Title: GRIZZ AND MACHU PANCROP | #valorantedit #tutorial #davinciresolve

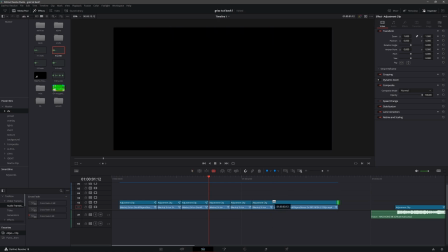We might as well just cut them for all of them for now. Let's just make it easier on ourselves. So let's go to the first pop out of the reload. For this, we can use a zoom out again. I know we just used a zoom out, but the way that this clip works is it's kind of hard to explain, but you're allowed to use 2 zoom outs in a row. You can do a double zoom out, which is very common actually. Double zoom ins aren't as common, but they can still be used. It's not usually the greatest thing. So here for this one, it's a zoom out. So we're gonna put it like maybe 1.4. We don't want to go too much because it's not a kill, so it doesn't need as much impact.
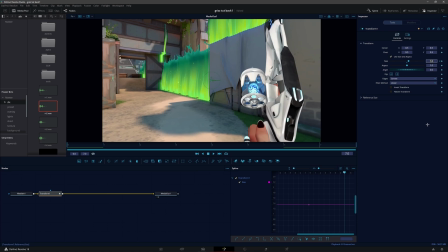So this one we're gonna go to 1.05,
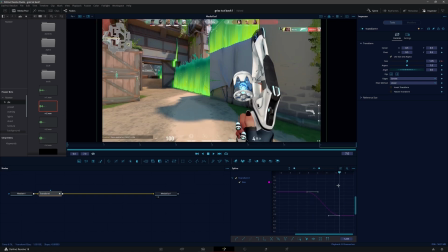1.05, something like that. And these values can vary, of course, depending on your clip. You don't have to use these values at all. Just do whatever works for your edit, basically. So we're gonna do the same exact graph as we've been doing for a zoom out, something like this. See, look, you can't even see the zoom on this one, so that means we need to change something.
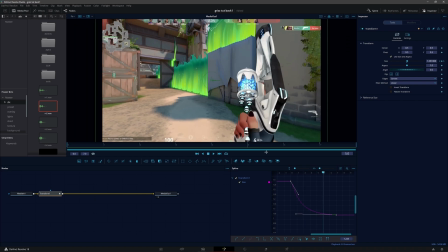Okay, so once again, we still can't see this. So I'm gonna adjust this, maybe go to 1.01 again. Okay. Still trying to work this out. See, it doesn't work first try every time, so this doesn't look really the greatest right now. So maybe we're gonna try 1.6, so 1.6 for the value.
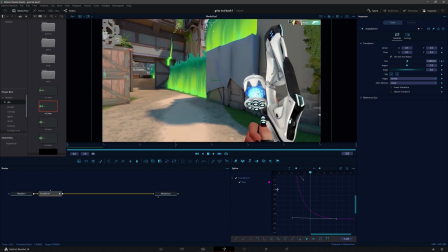Yeah, okay, we're getting somewhere.
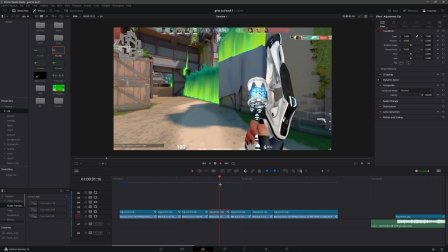It's all right. Could be better, but I don't want to spend too much time on this right now.
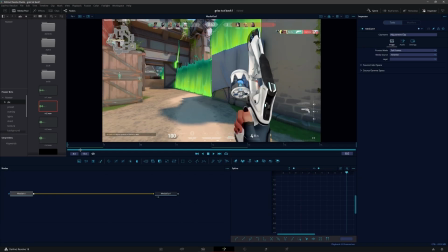I am a perfectionist usually, but this is for the tutorial, so I must live. Okay, so we're gonna go with, I think the last one ended on 1.
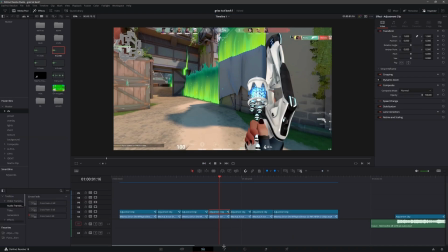Wait, did it? I mean, let me double check. We just want to make sure. Probably cut this out later.
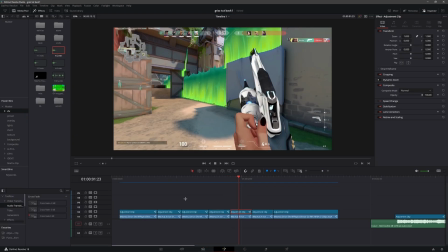1.01. So this ended on 1.01.
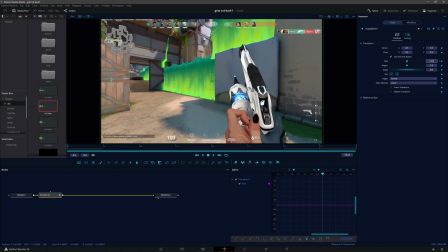We'll go here, and it's just pushed in right here, pushed in the mag. So it should be a zoom in because we're kind of following the movement of the clip. I think it'll look best if we do a zoom in. So maybe something to like 1.24. I don't want to do 1.25.
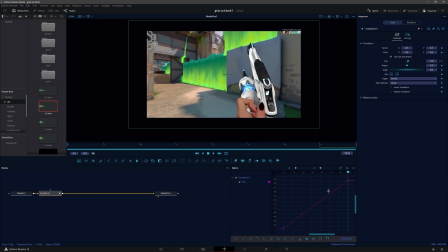I'm like stubborn. So 1.24. Graph it like we do a zoom in. This, maybe like this. Bring this down a little bit. We don't want it too stiff because we still want to see the zoom in. That's what I like. A lot of people like stiff Pancrop, but for me personally, I like to go with a more flowy style.
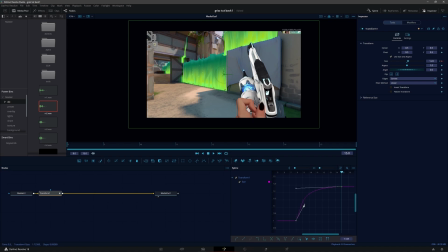So I'll usually make my graphs more linear. So you kind of, yeah, that kind of works. You can kind of see the zoom in. I'm going to lower it a little bit even more so we see it even more. So that's great on impacts.
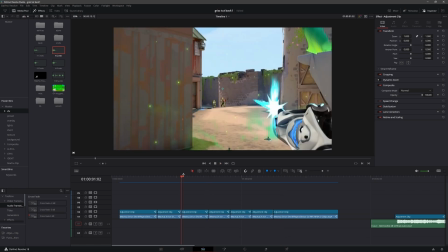Yeah, see, look. Dun, dun, dun, dun, dun, dun.
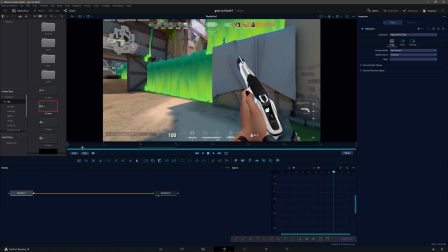Okay, so now this one is going to be a zoom out because we just had a zoom in. We don't want to do another zoom in. So we zoomed into 1.2 last time. Let's think.
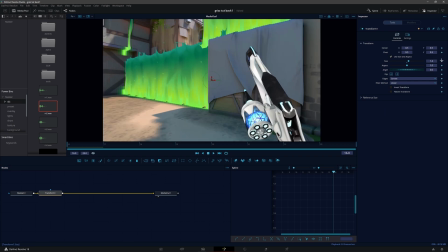Let's do 1.4 this time. Okay, so a little pointer.
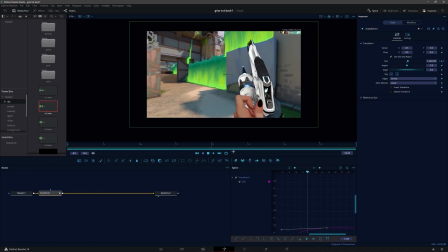So you're probably wondering, oh, Machu, this one ended on 1.24.
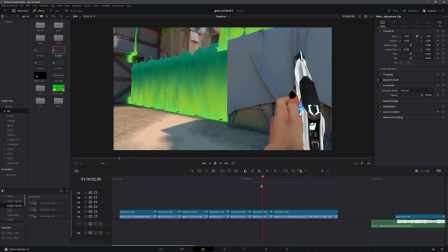Why don't we start the next one also at 1.24 so it looks like it's flowing?
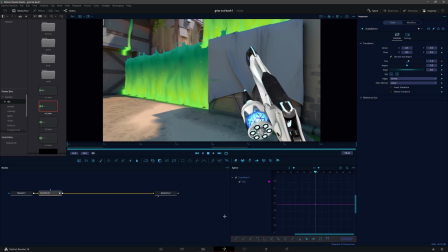And my answer to that is if you have a bigger value on the next one, it'll create kind of like this like transition impact.
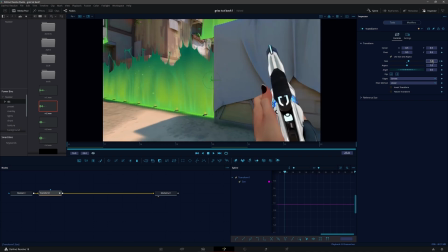I'll kind of explain it once I finish this graph right here. So let's go to like 1.015, maybe.
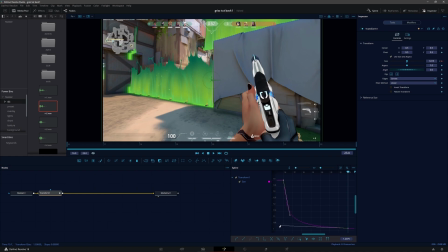Highlight that all, graph it up, zoom out, something like this, probably.
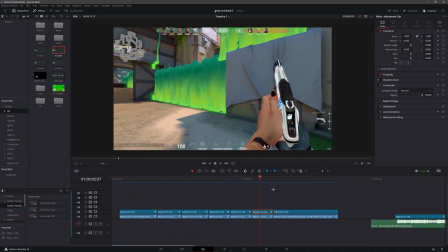I think that looks good. Yeah, that'll look good. So now you can see it kind of from here to here.
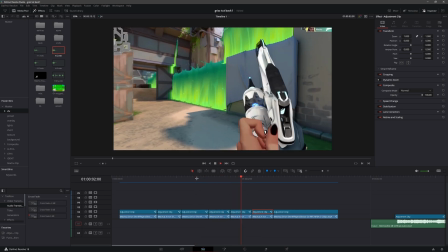It's kind of like, it kind of transitions it. And you can't really even tell anyways.
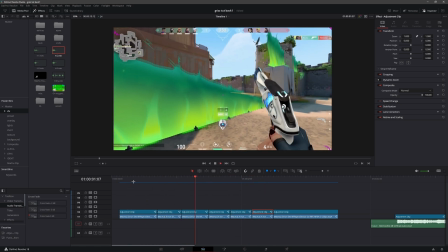It also just gives it more impact. Going bigger values means bigger impact. So that's what we have right now.
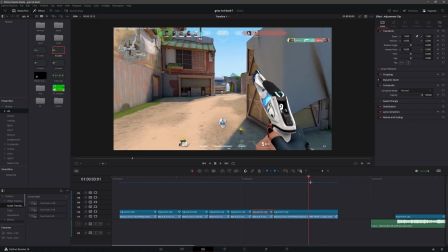So this one. So this is the last kill. It's a very slow kill, you notice.
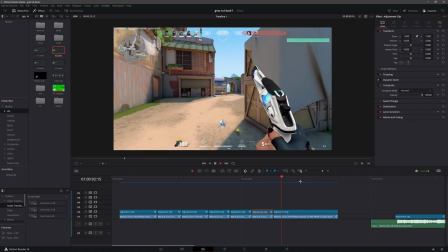There's a lot of time to show this sheriff shot. So we don't want it just to be just a zoom out, right?
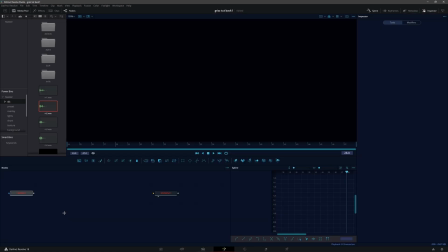Or else that'll be very boring. So what I end up doing, not everybody does this, but it's a little thing I like to do.
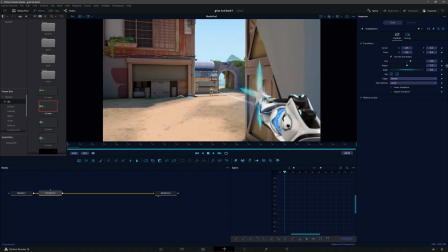So I'm gonna start my value at 1.85 because it's a kill. I'm gonna go to the end, go down to 1. Trust me, you'll want to do 1 on this one. Graph it like normal, but maybe make it a little bit stiffer. The reason we want this stiffer is so the zooming out ends faster. You'll see why in a second. So maybe make this a little bit stiffer like that. So we still have that impact. You can bring it even more stiff, I think. So now if you're to watch this, it works.
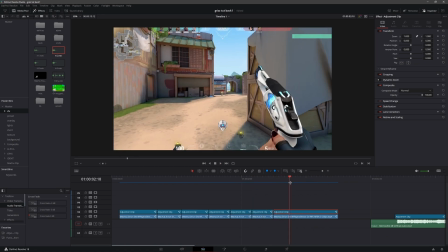Maybe you'll do like a little composite, cool effects on this, some whatever text you want to do. Any effects you want to add, you could add that to this layer right here. But for now, because we're not going to add any effects, we're going to add another transform, so it's a double Pancrop. So maybe around like, let's eye it. We want it to zoom in like around here, around frame 36, around the middle-ish. So what you're going to do is start size on 1, and then you're going to go to the very last frame. Maybe you do 1.15. So unhighlight the first transform so we don't see that graph. Now we look at our new graph, highlight it, and do it like a zoom in. like a zoom in graph, but a little bit less stiff. We don't want it as stiff as before, or else the zoom in will be too fast and it'll be choppy. So we're gonna make it kind of like this.
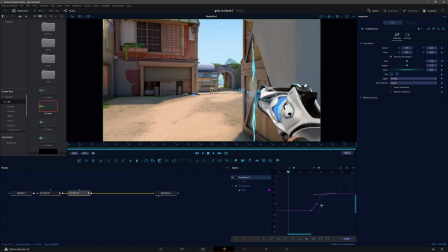So that could work, but I think it's too fast. I think we need to move this. So what we're gonna do is we're gonna highlight this and move this frame to the right. Maybe like something like that. Give or take maybe here. I think we did it too far that way. So maybe like 1 or 2 more frames to the left. Let's keep adjusting this graph. Editing takes a little bit just to make sure it looks good. I think that's still too stiff. And what I'm going to do about that is I'm going to make the second size a little bit bigger so it zooms in more, and we can make the graph more like that.
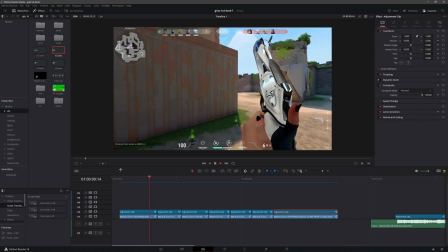Alright, I mean, for purposes of this tutorial, I think that looks good. So now you can watch this over and see the Pancrop.
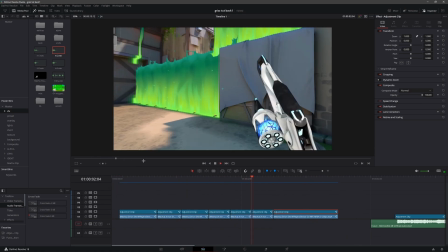Right now it doesn't look super clean because we don't have any shakes or flashes on it.
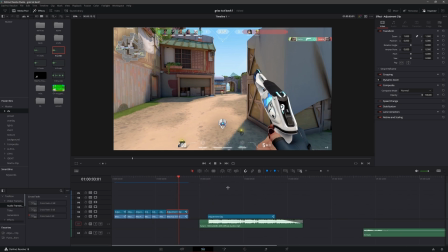But once you add that and all of your effects together, this Pancrop will look amazing. Another part of Pancrop that I think Grizz and I will do on our next tutorial is shakes. Shakes is a major part of Pancrop. Shakes technically isn't considered Pancrop,
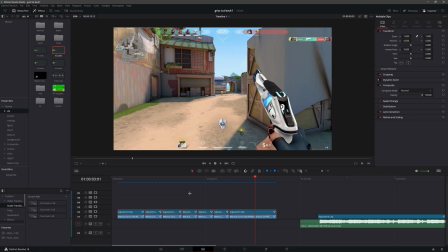but when you add a shake to a Pancrop, it makes it so much cleaner and so much smoother. So we'll get to that in the next tutorial, hopefully. I'll have to talk to Grizz about it. But yeah, thank you guys for watching.
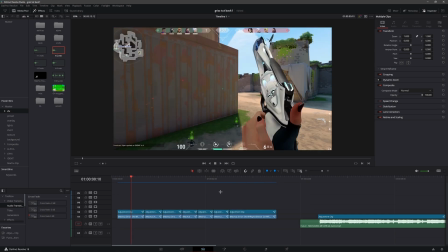I'm gonna show you guys what it looks like with all the effects. Let me go and do a little speed run of that real quick.
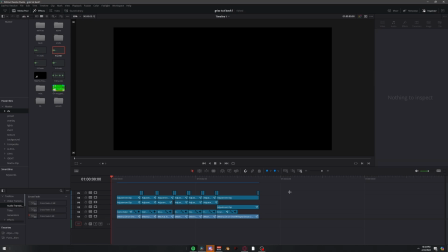I'll get back to you guys later. Okay, and we're back. So I added some effects.
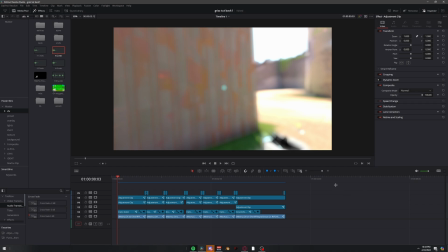Just Control Z until I got my old effects back. But yeah,
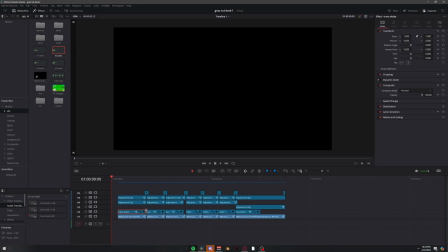so here it is with all the effects, and like I said, the shakes I added my transition shakes and my kill shakes, and my flashes and framers.
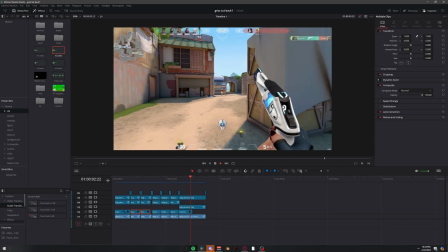So this is what it looks like when it's all done. Yeah, and you see this like little last zoom in. It's kind of the same as we did it in the tutorial, but I kind of changed it up a little bit just so it'd look a little bit cleaner.
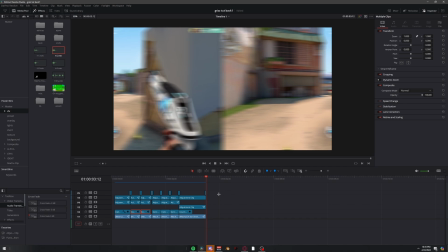And yeah, there you go, guys. I hope you guys enjoyed. Please subscribe to Grizz and to me while you're at it. My YouTube will probably be in the description. I love you guys. Catch you later. Bye.